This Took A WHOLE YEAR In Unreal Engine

So I've been working in the engine for about 13, 14 months all in at this point. I used it for a previous short film called A Stitch in Time, which is currently on the channel, and I'll link it above. But the next project is way more ambitious and requires much more dense world building. It's a sci-fi film, of course. But this film is not something I'm going to be grabbing a camera and going shooting in the street, guerrilla style. It's not something I'm comfortable with doing practically, and I really want to get the world building right.
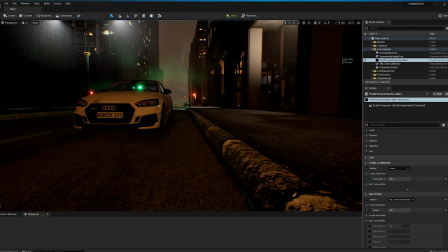33s
And Unreal Engine really presents that opportunity for indie filmmakers like me and you to create these worlds and tell bigger stories. So I'm really excited about the opportunity it presents. So everything from finding references, blocking out the scene, texturing,
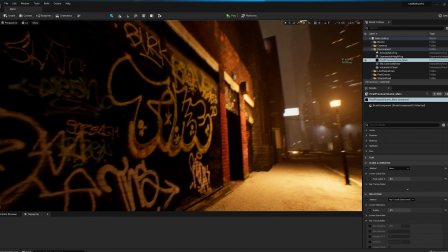52s
rendering, lighting, treating the environment with things like fog and finding ways to make it look physically accurate, like with ray tracing or path tracing. I've never had to do any of this stuff before, so no wonder it's taken as long as it has. But at the same time, I'm setting the benchmark for quality very high. So all of the stuff that I rendered over the past year, I have kept, and I'm going to show you now the stuff that got thrown away. And stay tuned for the final render at the end of this video. So the idea for this shot is it's the opening shot of the movie.
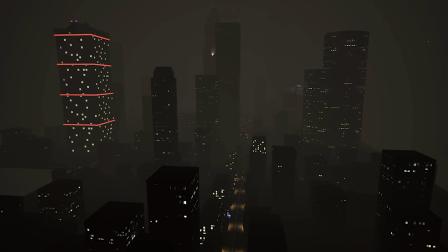85s
It starts on a near future city, so not overly sci-fi. It's more treading the line between where we are now and where we might be in, say, 10 years.
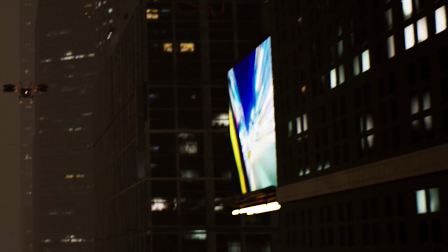96s
And the world itself is one of overstimulation with ads and notifications. So all of that has to come together in this opening shot.
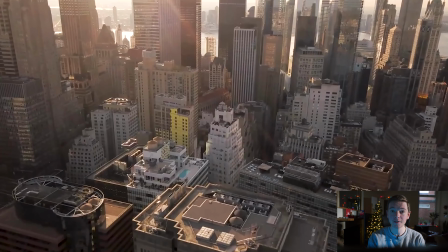105s
It's a lot to convey, so it's a bit of a challenge too. So the first thing to talk about real briefly is reference, because I think it's very important to have
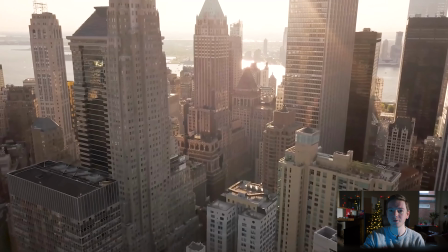114s
physically accurate or real world reference imagery or video to draw from, so that there is an element of truth to the work.
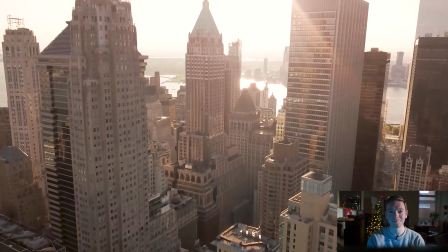123s
So for me, in this case, I took to drone videos of New York.
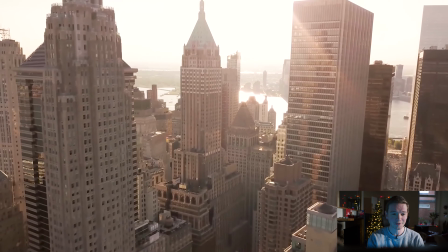129s
So I've got some in front of me here.
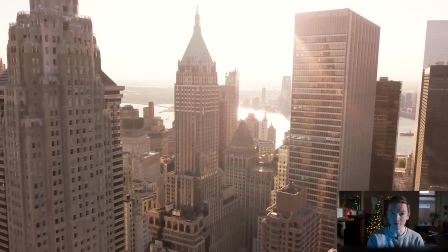131s
I wanted to try and get a sense of the camera movement, see how fast or slow it tends to be.
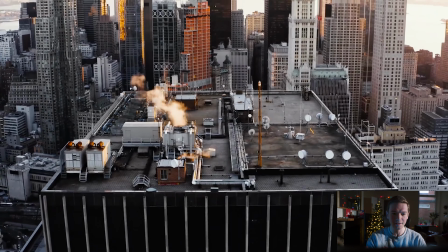138s
And also when you get a sort of sense of the perspective as well, the lens size,
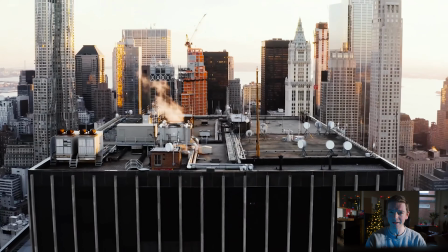143s
how wide the lens is, all that kind of stuff really informs, say, the shot.
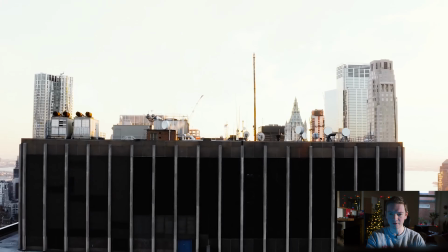148s
But then also you can start to get a sense of the grouping of buildings and how tightly packed they are,
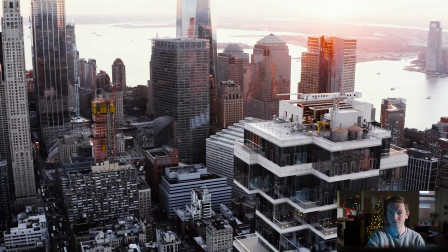155s
how tall they are versus the street level, and how much traffic is on the street.
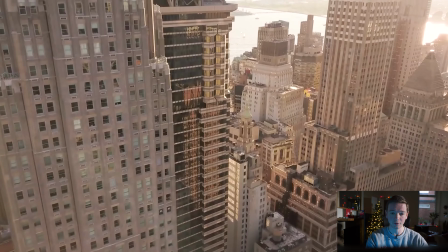161s
So I've got some video here of daytime New York, which is like really slow drone shots, which I really love.
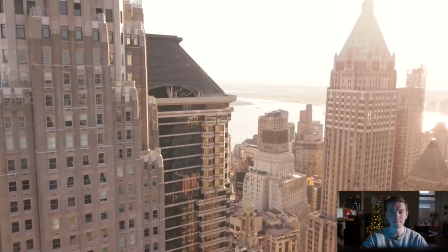168s
And I really like it when the drone is, say, higher than some of the smaller buildings, but not quite so high that it's past the highest skyscraper.
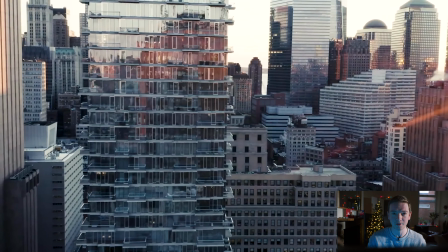177s
So it's somewhere in the middle, because it gives a nice sense of scale to everything. So the other buildings rise up above and out of shot even.
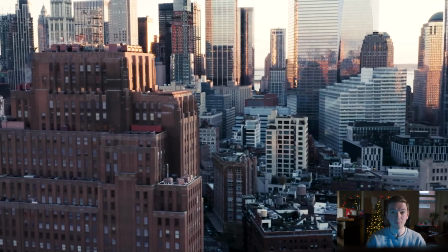186s
I tend not to go for any of the really wide shots, because I know how tough that would be as well,
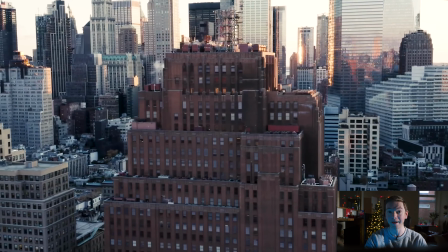192s
to place so many buildings and have enough variety amongst all of the meshes that I'm going to have to put in the scene.
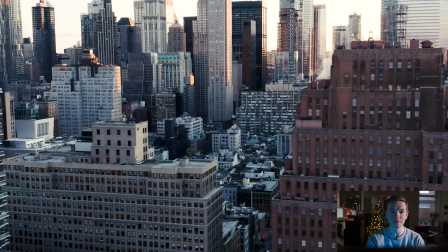199s
You also notice reflections being a really big deal for windows, and especially those big glass skyscrapers with the floor-to-ceiling windows.
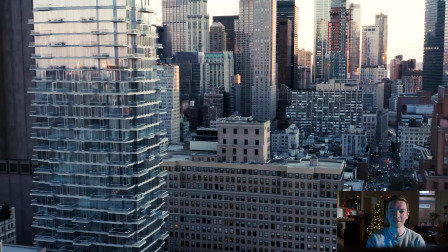208s
So they're really good at selling the reality,
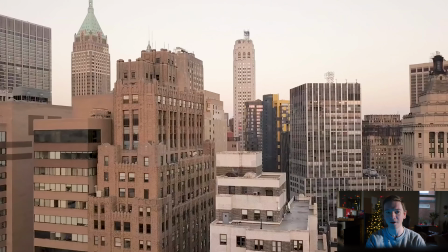213s
and having other buildings and car and traffic reflecting in the glass.
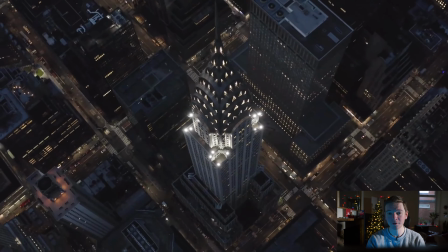218s
I really like that. I've also got examples of New York at night.
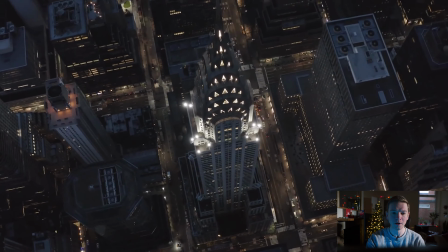222s
Now my shot is going to be at night, so I needed good reference for the brightness of building window lights,
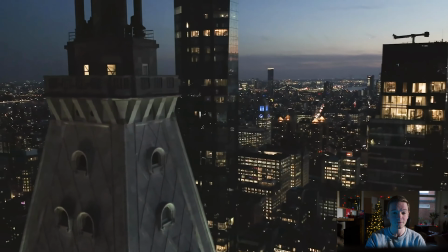229s
and also the brightness of street lights. Where's the light coming from?
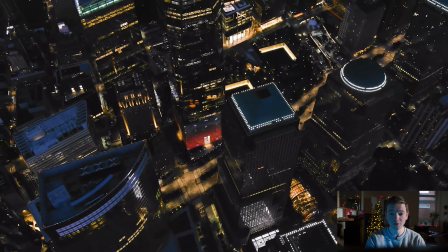235s
For instance, in Times Square, tons of light at street level is coming from shops,
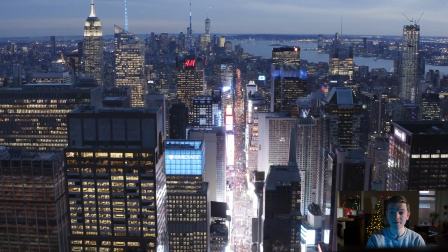242s
billboards, and some of it's coming from street lights, which is fine, but most of it's is spilling out into the street,
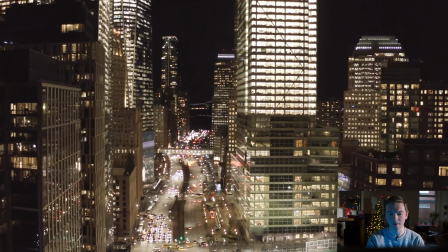248s
which is actually quite important.